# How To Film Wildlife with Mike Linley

It's possible to shoot footage that's technically perfect with regards to focus and exposure, but it will still look unprofessional if the composition is all wrong. There are a number of rules that need to be followed if you want your footage to look totally professional. Composition is a very subjective thing, but I would always say that it's good to know the rules, so when you're breaking them, you're doing so by creative design.
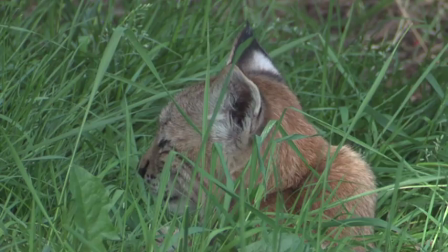Many beginner filmmakers simply place a subject they're filming bang in the middle of the frame. While this may seem like an obvious choice, it's not always the best position. If you follow the rule of thirds system, you'll rarely have a badly composed shot. The rule of thirds will ensure artistic and professional looking shots every time.
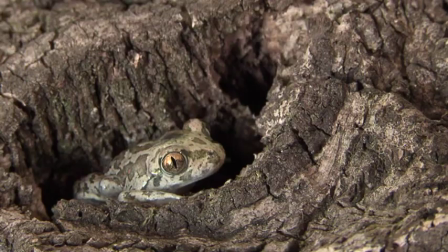Following this rule is fairly straightforward.
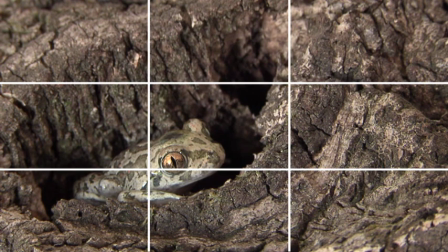Simply divide the picture up into thirds, both horizontally and vertically, then place your subject on one of the four cross sections. Only you will know which of the four cross sections to place the subject on, but you'll soon get an eye for what looks right.
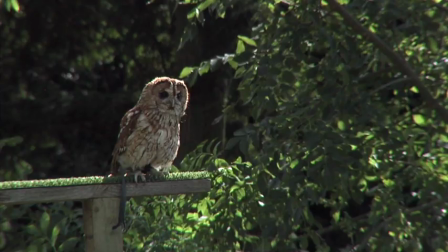Always leave looking room in front of the subject.
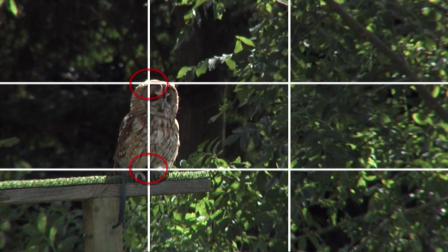If the animal is looking from left to right, you would place it on one of the two cross sections on the left side of the frame.
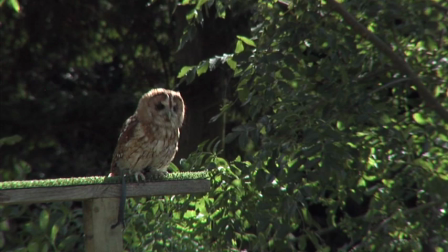This gives the animal room in the frame to look into, which is more pleasing and comfortable to watch in the final program.
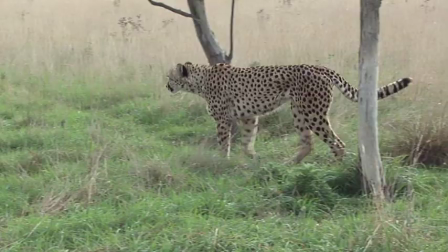The same rules apply for animals that are walking or swimming. Make sure you leave walking room for the animal to move into when panning a moving animal.
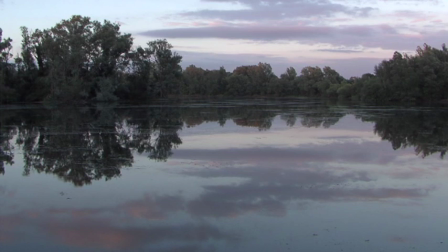For establishing landscape shots, try placing the horizon on one of the two horizontal lines.
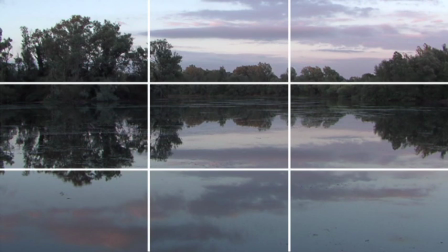If there's a lot of subject matter in the ground, then place the horizon on the top line.
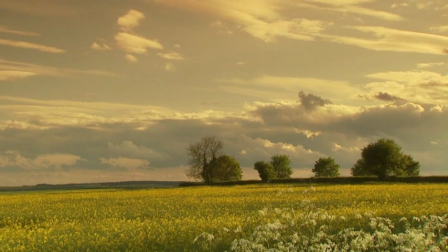If, on the other hand, there's more interesting subject matter in the top half of the frame,
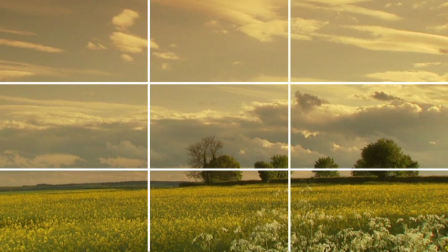such as a nice cloud formation or sunset, then place the horizon on the bottom line.
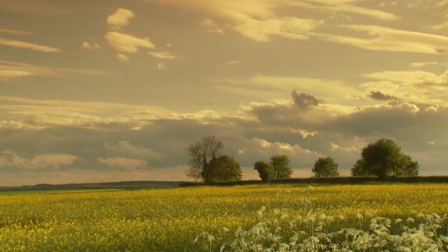You'll be amazed at how pleasing your footage will look using the rule of thirds.
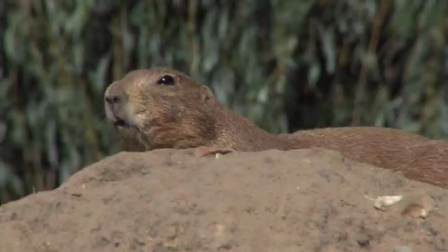However, don't be afraid to break the rule of thirds if you feel the shot would be better or more artistic.
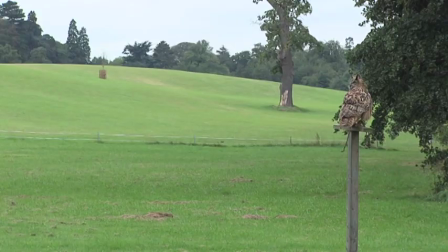As I've mentioned already, if your subject is moving, such as a flying bird or running fox, it's better to put more space in front of the animal than behind it. This makes it appear that the subject is running towards something rather than running away from something. However, if an animal is genuinely running away from a predator, then leaving more room in the frame behind the animal could work better,
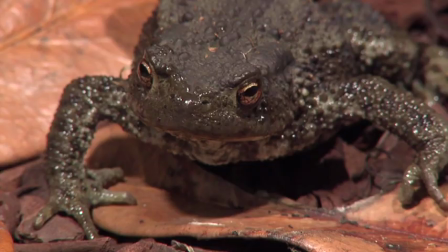as this will give the impression that the animal is being chased. The rule of thirds can also be broken when filming small objects such as insects.
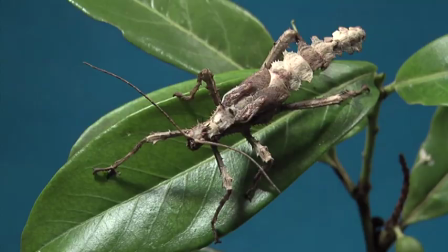In these instances, think close-up and fill the frame with a subject.
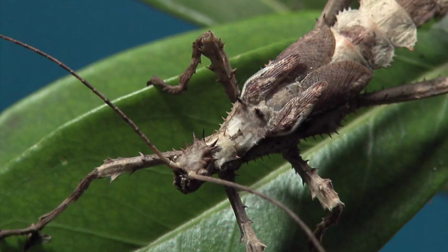In extreme close-up situations like this, it's the detail on the insect that your viewers will be interested in.
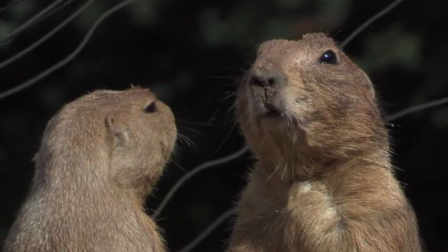When it comes to camera angles, the most important rule is to be on the same eye line as the animal you're filming.
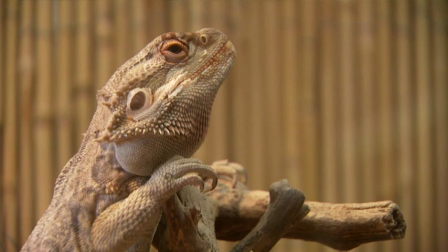This means that your camcorder should be on the same level as the animal's eyes.
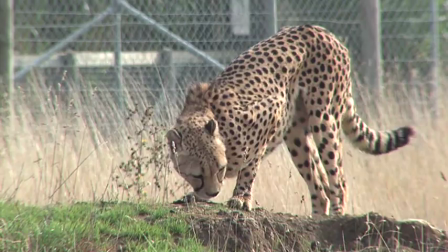If you're filming a medium-sized animal, such as a deer or a lion, filming from about waist height from a tripod will roughly be on a level with the animal's eyes.
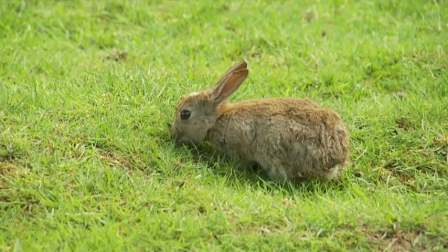If, however, you're filming a smaller animal, you would need to mount your camera virtually on the ground with a lens just a few inches above the grass.
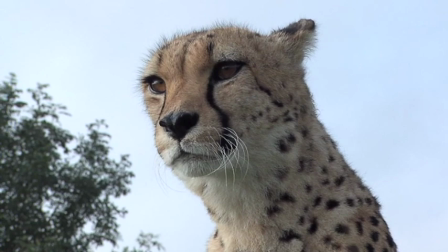Also, looking up at an animal will always be better than a shot that looks down.
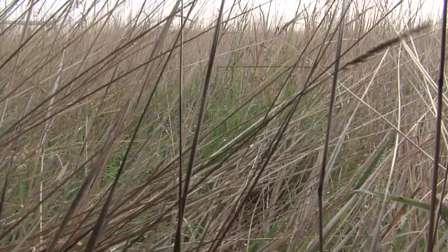However, this will make the animal appear more dominant. Next, there's a point of view shot, usually abbreviated to POV.
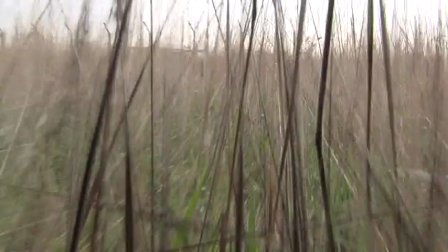They're called POV shots because they're taken from the point of view of the animal that you're filming. For example, if you've just filmed a fox running through some long grass, you could then go over to the grass and hold your camcorder low to the ground at the same level as a fox,
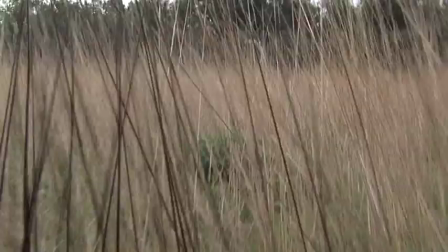and then hit the record button and run through the grass as if your camcorder was the fox.
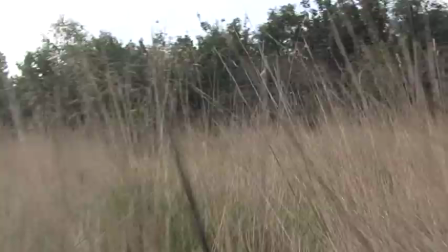When you cut away from the footage of the fox to the footage you shot with your camcorder running through the grass, it will appear to the viewer that they're seeing life through the fox's eyes as it runs.
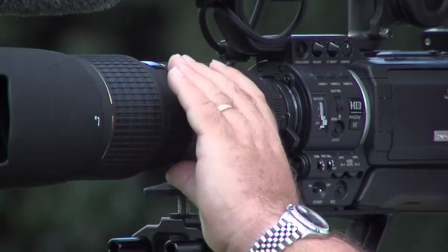When you're recording POV shots like this, remember to set your lens to its widest setting, which will allow you to keep more of the picture in focus whilst keeping the jerkiness to a minimum.
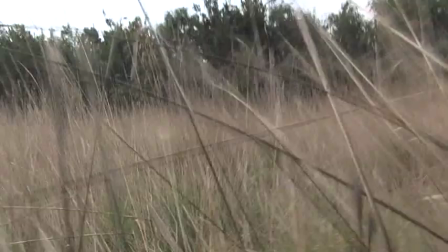But don't worry about a little bit of jerkiness as you run, because this will make your footage more realistic.
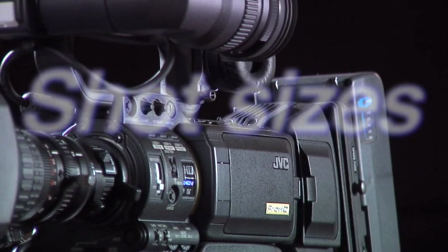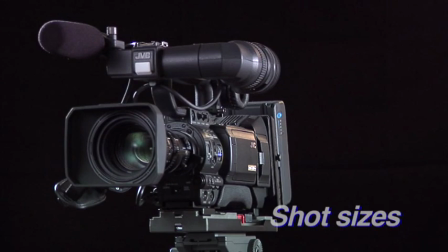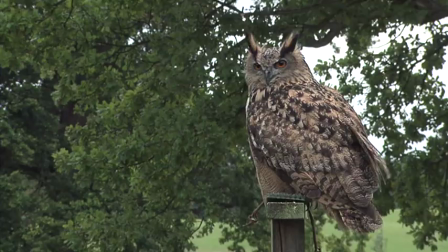When it comes to composing your shot using the zoom lens, make sure you get a nice selection of shot sizes.
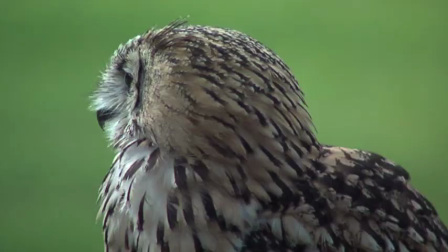Don't continuously film mid-shots where the entire animal is in frame.
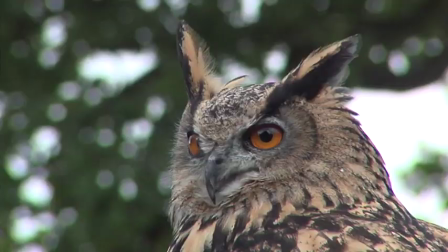Also, get some wide or establishing shots as well as mid-shots, and then shoot plenty of close-up shots of the animal's eyes,
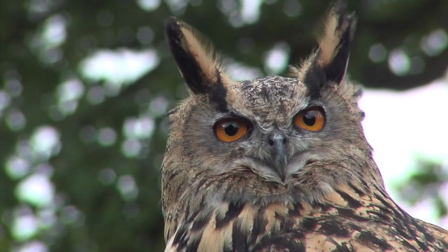face, and any other relevant parts of interest, like close-ups of the markings on a leopard or the tip of a rattlesnake's tail.
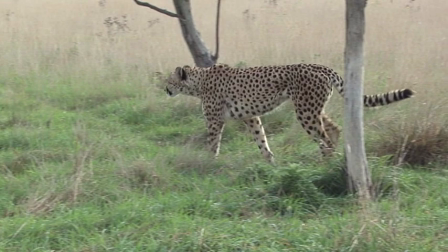At the very least, you'll need to get three shots. A wide establishing shot that shows the animal and its surroundings.
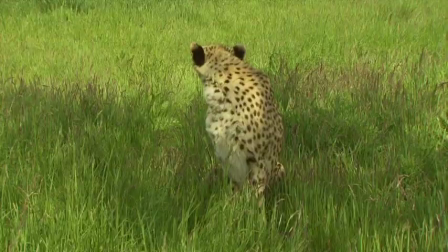This will give the scale and show off its location. Then get the mid shot, which shows the entire animal filling the frame.
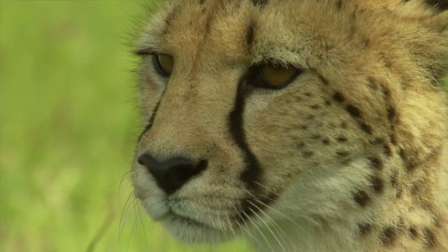Then finally some close-up shots of its head and other body parts to help cut the sequence together.
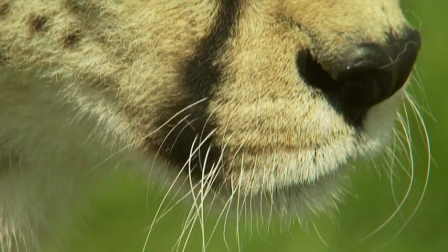I'd recommend getting just 8 to 10 seconds of the three basic wide, mid and close-up shots.
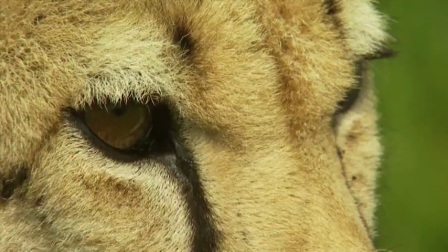Then if the animal flees the scene, at least you'll have the shots required to make up the sequence. If the animal is still around, you can start to get more creative with other longer shots,
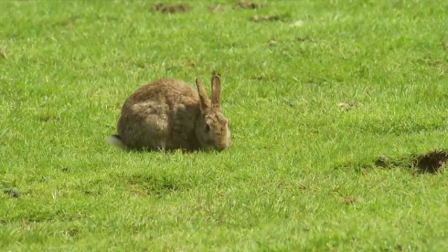and to even think about changing your shooting angle by moving from your current shooting position.
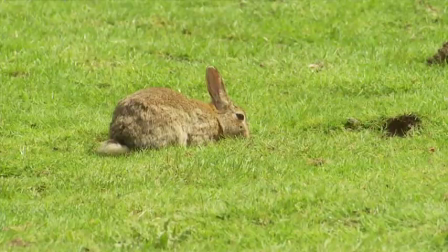Take a look at these two sequences.
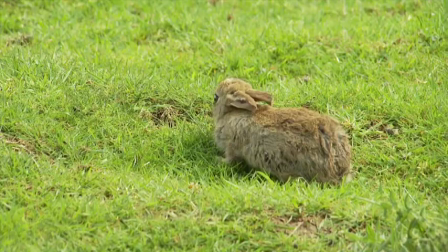The first one is a bad example that uses shots of a similar size that just don't cut together well at all. This sequence simply doesn't tell a story at all.
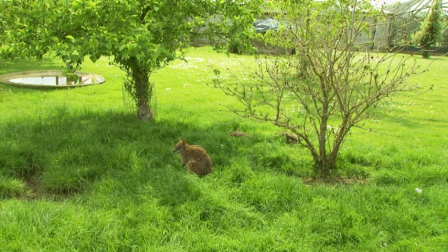In fact, it's just plain dull. Now let's take a look at a sequence of varying shot sizes to see what a huge difference it makes.
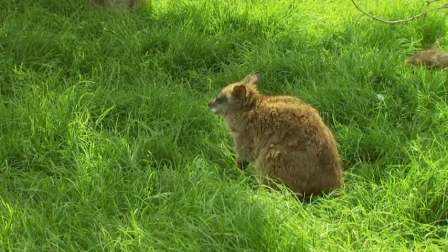This is much better. It starts off with a nice wide establishing shot, then it cuts to a mid shot, then a few close-ups to complete the story.
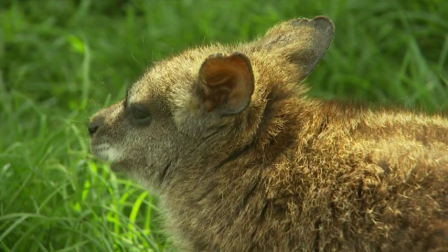This sequence looks professional and is much more pleasing to watch.
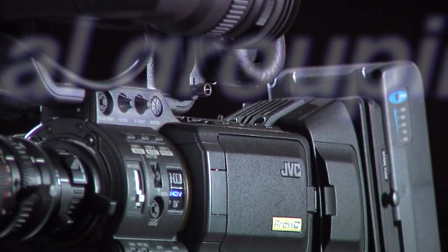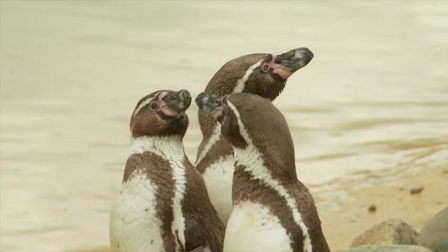Most people seem to like shots where there's a combination of three animals of the same species in frame.
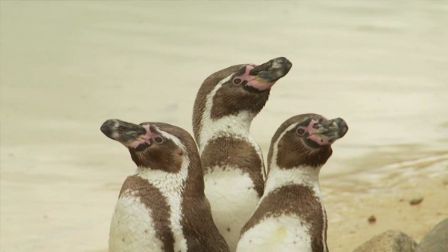Don't ask me why, but footage with three animals generally looks better than footage with two or four animals.
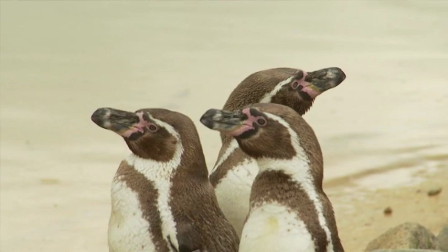For example, three geese flying in the shape of the letter V, or three lions walking along next to each other.
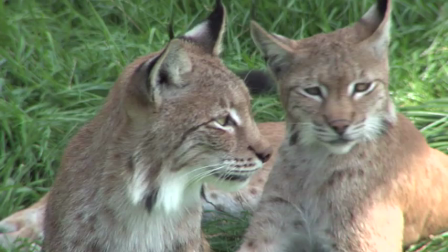Also, try to capture those moments where two or more animals are doing exactly the same thing,
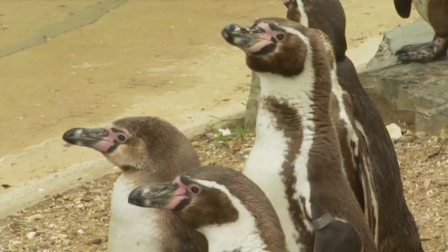such as a couple of zebras drinking water, or some animals with their heads all turned in the same direction. This makes interesting footage, but like all wildlife filmmaking, an element of patience will be required. To prevent your wildlife footage looking like stagnant passport photos, wait until the animal shows some aspect of behaviour before hitting the record button.
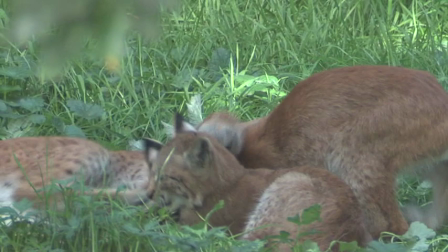For instance, cubs playing, a lion washing itself, horses galloping, or perhaps two cock pheasants fighting.
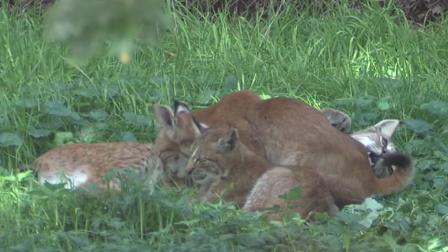This makes for more interesting viewing than a static leopard resting in the shade. When shooting any wildlife, it's important to pay attention to the background, which may or may not be out of your control.
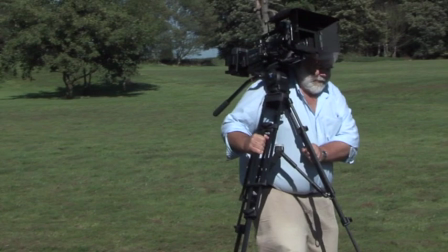If the composition doesn't look right and you have the time, try moving around, especially when working with long lenses,
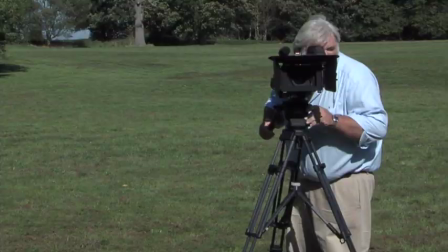as stepping a few yards to the one side can provide you with a totally different viewpoint and perhaps a more pleasing background.
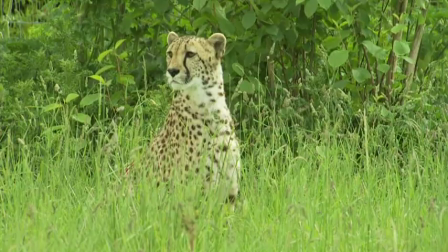If you're using shorter focal length lenses, creating strong images of animals in their environment is often a lot more challenging than when shooting a frame filler with a telephoto lens.
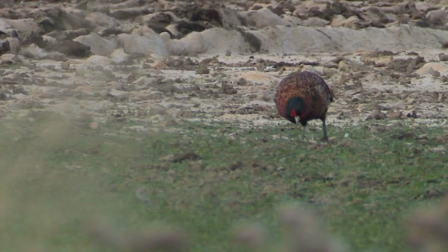If your subject looks small in the frame, make sure it fits into a composition of interesting shapes with plenty of varying subject matter. Following the rule of thirds when shooting with a shorter focal length lens is even more important.